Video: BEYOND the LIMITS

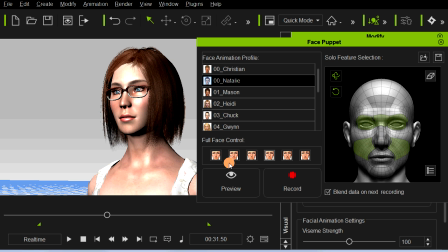33:12 So by tweaking certain parts of the face and by moving the mouse as you're playing back your animation, you can create a little more expression, which will be very helpful, I think, in giving your avatar a little more life. Now, one thing we're going to want to do is create that scared expression, and I think that's right here.
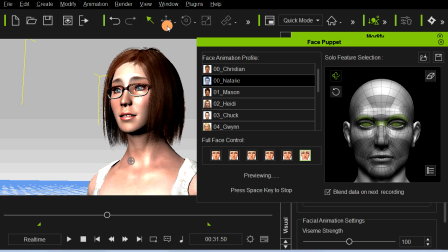33:31 And let's take a look at that. Okay, that's nice. Not getting a lot of movement out of the mouth, but I'm going to do the mouth. Of course, you can dial in
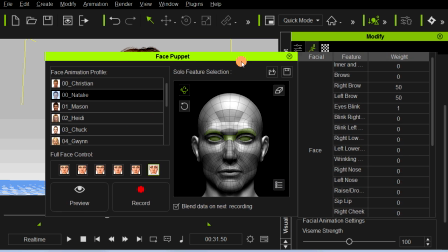33:41 greater degrees of adjustment by bringing up this particular folder here,
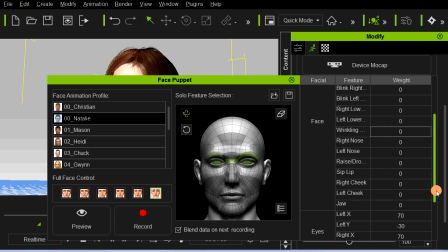33:48 and this panel lets you give a little more weighting to certain parts of the face. So just simply by typing in a bigger number there, we can create more wrinkle in the nose, let's say, or moving the jaw up and down. So you can tweak elements that way, which is really nice.
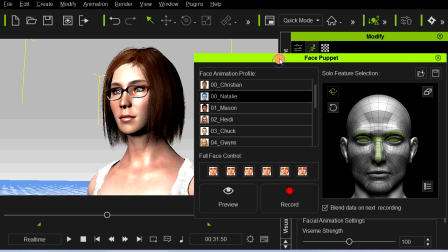34:07 But what I'm probably going to do is create a little bit of expression for the whenever she sees the creature.
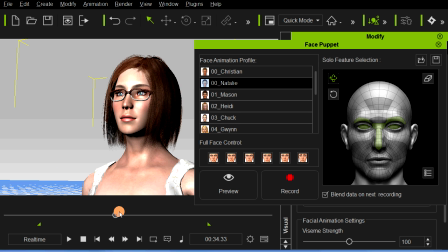34:16 And there we go, like so. Like so. And then I'm going to move the mouth separately. So let's play that.
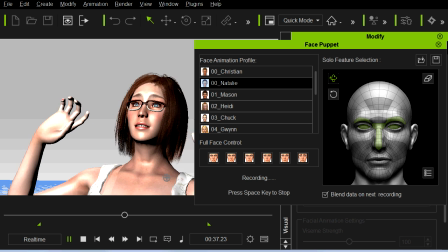34:26 You're still not afraid.
Okay, we got the jaws going up like so.
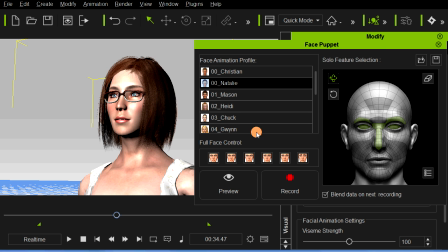34:33 But now let's play that back and add the mouth adjustment, and that'll be in the separate solo feature. Like so, and I might want to give these muscles a little tweak too. Here we go.
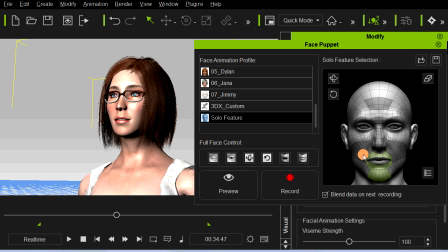34:49 You can turn on and off certain muscles groups by selecting them here.
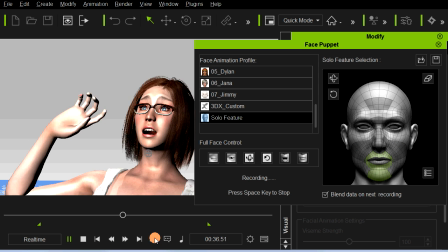34:54 So let's record.
Still not afraid.
And I'll add the scream as a WAV file.
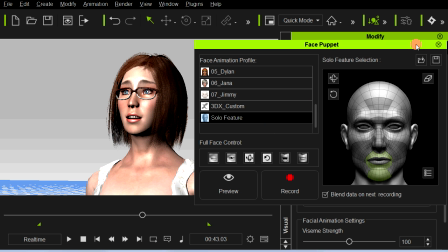35:05 So once again, you can add and detract. If you don't like them, you can change them.
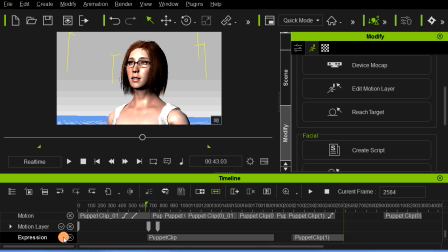35:10 Once you create those expressions, they become animation clips, and you can tweak them back and forth wherever they need to be positioned.
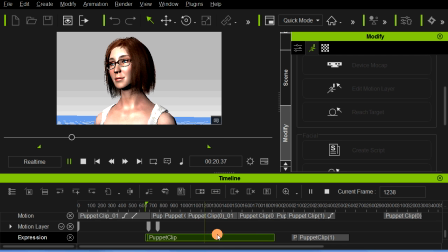35:19 So that'll help.
Ignorant breeds fear. Why aren't you afraid of me? Friends, William.
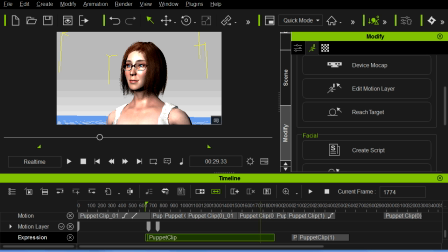35:28 You've always been kind to me.
Okay. So I think that'll give the performance a little more believability.
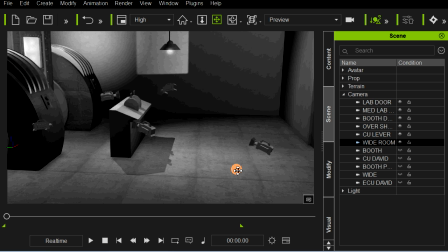35:36 Okay, I guess the only thing we haven't talked about are the cameras.
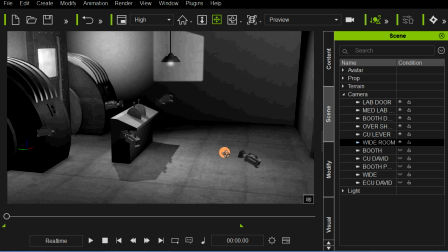35:39 And used about 10 or 11 cameras in various positions to film this scene.
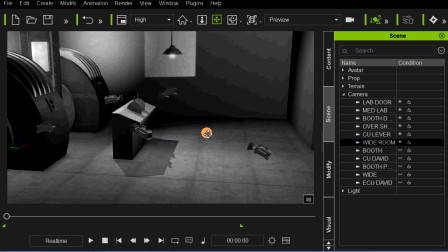35:45 Let's take a look up here. You can see them scattered about the room. Let me turn them off now so we can go through a couple of our shots. And they were very basic shots.
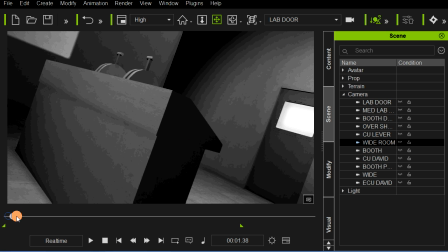35:57 We have this shot here as actress comes into the room, and like so. And kept the cameras kind of static, not a lot of movement, to kind of mimic the television show.
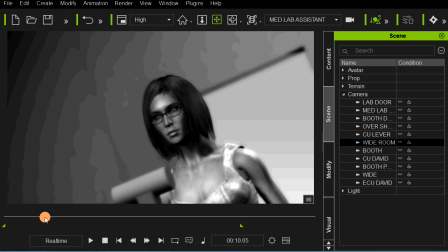36:13 We do a little bit of a tracking shot with this particular shot, where the camera tracks our actress as she walks in.
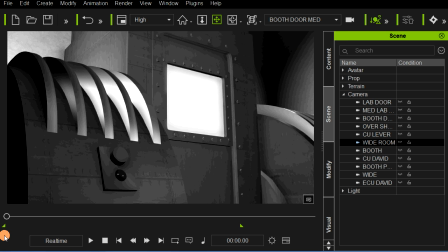36:21 Try to keep the movement minimal, just to create the mood.
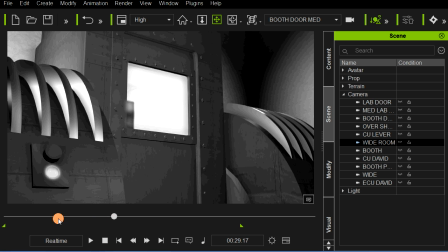36:27 This has a slight dolly to it. So typically what I do is render each scene,
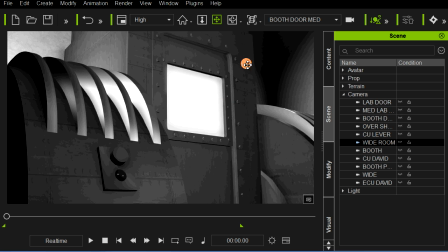36:32 each camera as a separate video clip, and then edit all those together in your nonlinear software.
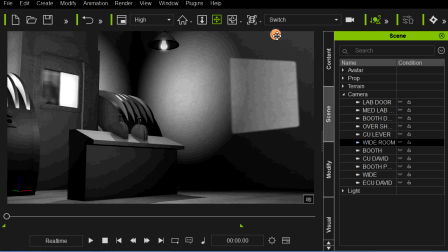36:38 That gives you the most control, but I went ahead and did a switched version using the built-in iClone camera switcher, which is a lot of fun.
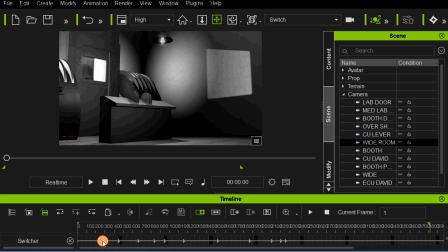36:47 And you can see the switcher down here and the various cameras.
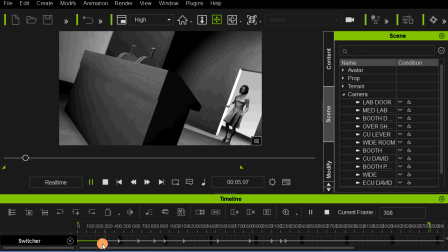36:51 And obviously all you do is just click on that switcher timeline and right here, and it'll bring up.
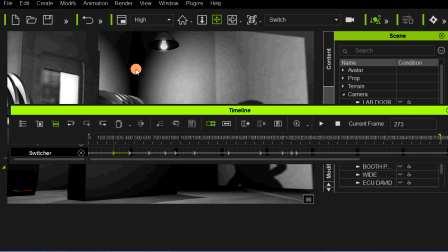37:00 Let's see if I can tear this off here and we'll see what it does.